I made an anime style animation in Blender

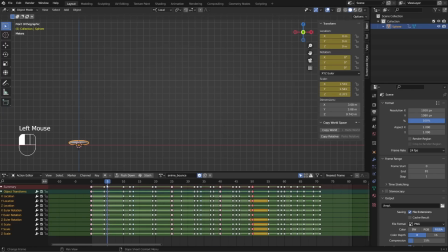So first I hold the anticipation until frame 5 and made an extreme.
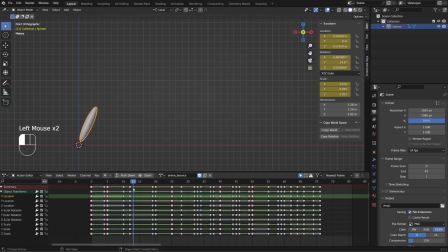Then I transition into the pushing pose and I hold it, so I create this slow motion effect. From there, in a blink of an eye, on only one frame, I switch to the air pose with this smear effect. Then I decided to hold the animation for a little while in the air.
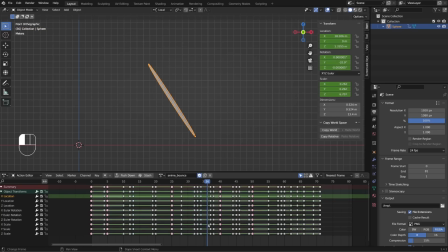And when I start moving down to the ground, I accelerate a lot, but I hold the smear. So physically it doesn't make sense, but it feels good. I'm holding this smear for 3 frames.
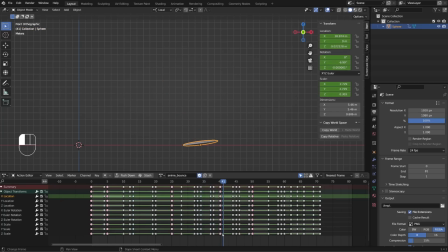And since the impact on the ground is pretty strong, I will hold the squashed, the extreme pose for a while too. And then I will transition into let's say more normal timing for my animation.
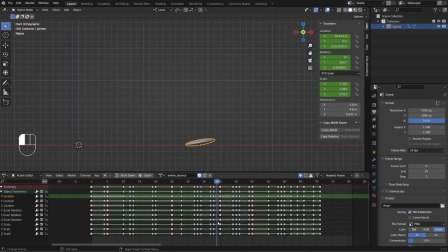A bit like the run, I have very contrasted timing in the beginning, holding extreme poses, holding smears, and then I transition in a faster motion. So try this exercise and post your result on social media using the hashtag P2design or simply tagging me.
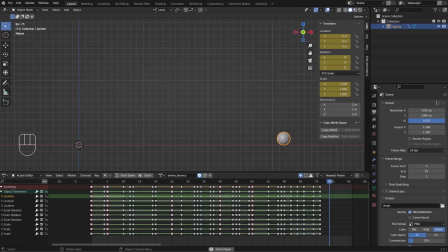This is the end of this video. Hope you enjoyed it, and I will see you very soon with more content around this short.
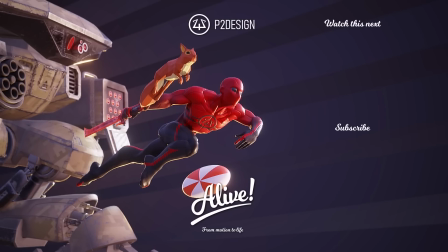See you!